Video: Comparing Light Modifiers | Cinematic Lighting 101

So the last modifier that we're going to talk about in this video is a beauty dish. This is again used a lot in photography.
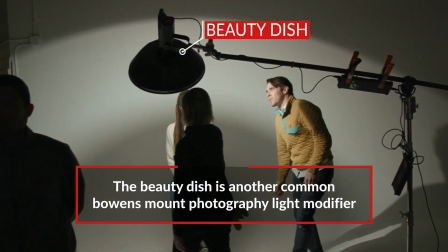(6:35)
A lot of them have Bowens mounts that you can mount directly onto an Aputure 120D or a 300D. Sean, what's the difference between a beauty dish and an umbrella? Because they kind of look similar.
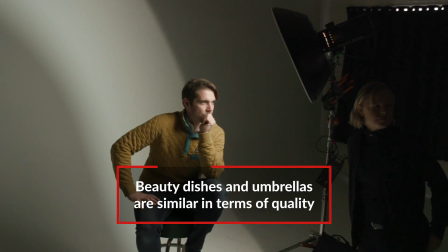(6:45)
Very similar in the quality of light and the catch light you're going to get in the eyes to an umbrella, but we have the ability to control it with these.
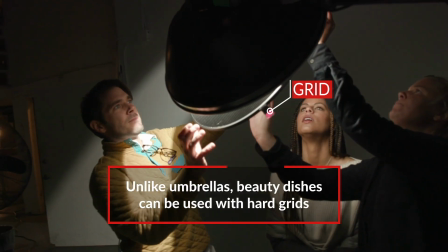(6:52)
This is a hard grid and it allows us to only show light through the areas that we can see through. We have this great soft light and then we put this here and we have this great soft light in this 22 inch area and what you want to think about when you diffuse this is getting the order of diffusion right the diffusion makes it even softer and then we put the grid on
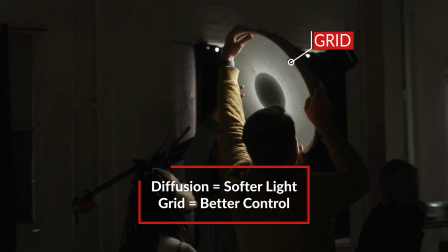(7:11)
afterwards a lot of times i see people putting the grid on and then putting the diffusion over light diffuse control as you can see with the beauty
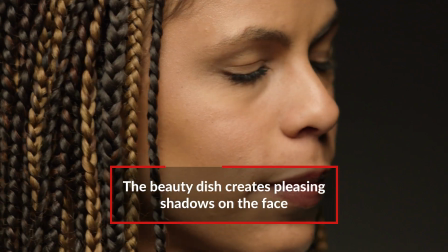(7:20)
dish it is giving us a drop shadow right under the chin it's really helping define the cheeks giving us that butterfly in the eye that's similar
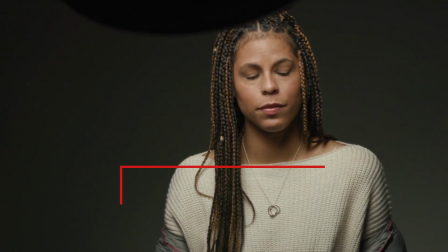(7:28)
to the umbrella more controlled and we get this shadow under here so it's helping us really to find things like the cheekbones come out you
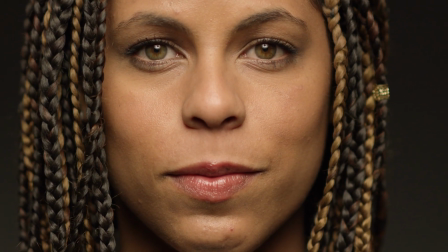(7:34)
can have a face that doesn't have a lot of shape and you can use a beauty dish and you're gonna give that face so much shape let's take a look at how you use the beauty dish in comparison to what an umbrella is looking like so
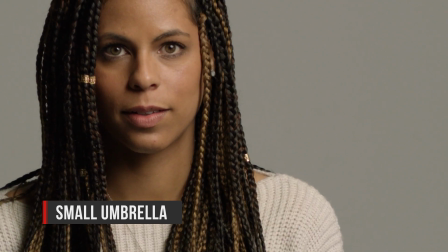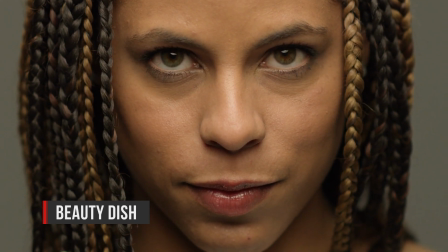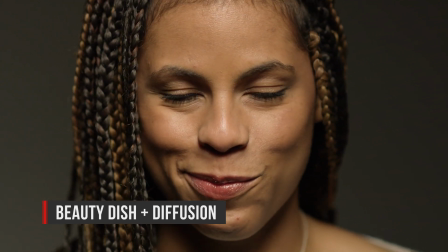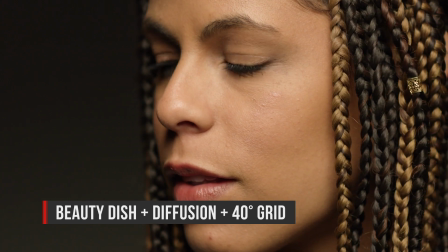there's your episode on some common lighting modifiers once again Sean what are some tips that you have for people when choosing a lighting modifier I think my top three tips are A,
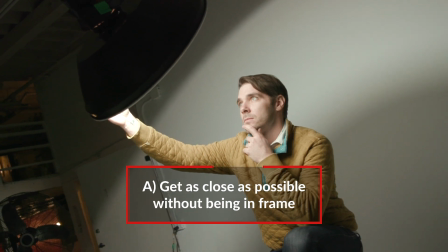(8:37)
get your lighting modifier as close to the lens as possible without being in the frame. That way, you're going to get the best quality light.
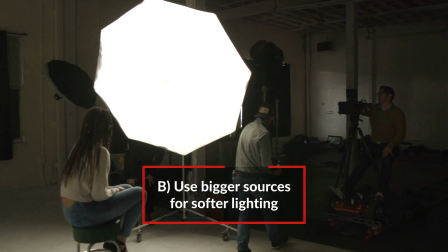(8:43)
B, I always want to get my light the biggest source I can get to make it the softest. Unless we're using hard light, but if we're using soft light, just get that soft light close. And C, if I ever see you using an umbrella the wrong way, I'm going to come to your set and personally fix it.
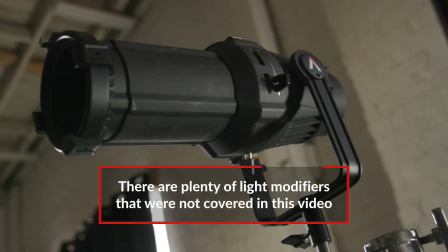(8:56)
Always reflect into the umbrella, people! There's a lot of other lighting modifiers that you can use, too, that we didn't cover in this video. That brings us to our question of this video, which is... What are some common lighting modifiers that you use that we haven't used, and how do you use them?
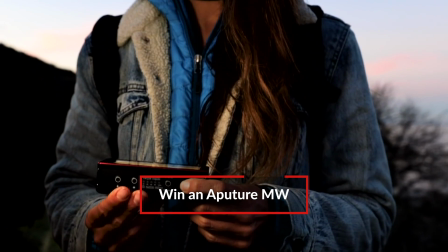(9:12)
Let us know in the comments, best comment we'll win in MW, which is... Our new underwater LED light. This has been Aputure's 4-Minute Film School. I'm Shawn Corrigan. And I'm Valentina V. Go ahead and follow us on social media.
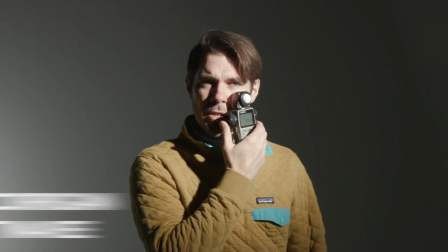(9:25)
We'll put our links below. If you enjoy the show, then go ahead and let us know by subscribing or liking. Till next time, have an awesome day. Ciao. By the way... Next week, we also have an additional episode. We're going to put the lights together, one by one. We're going to build on top of this one. So check it out. Don't forget, next week, continuation.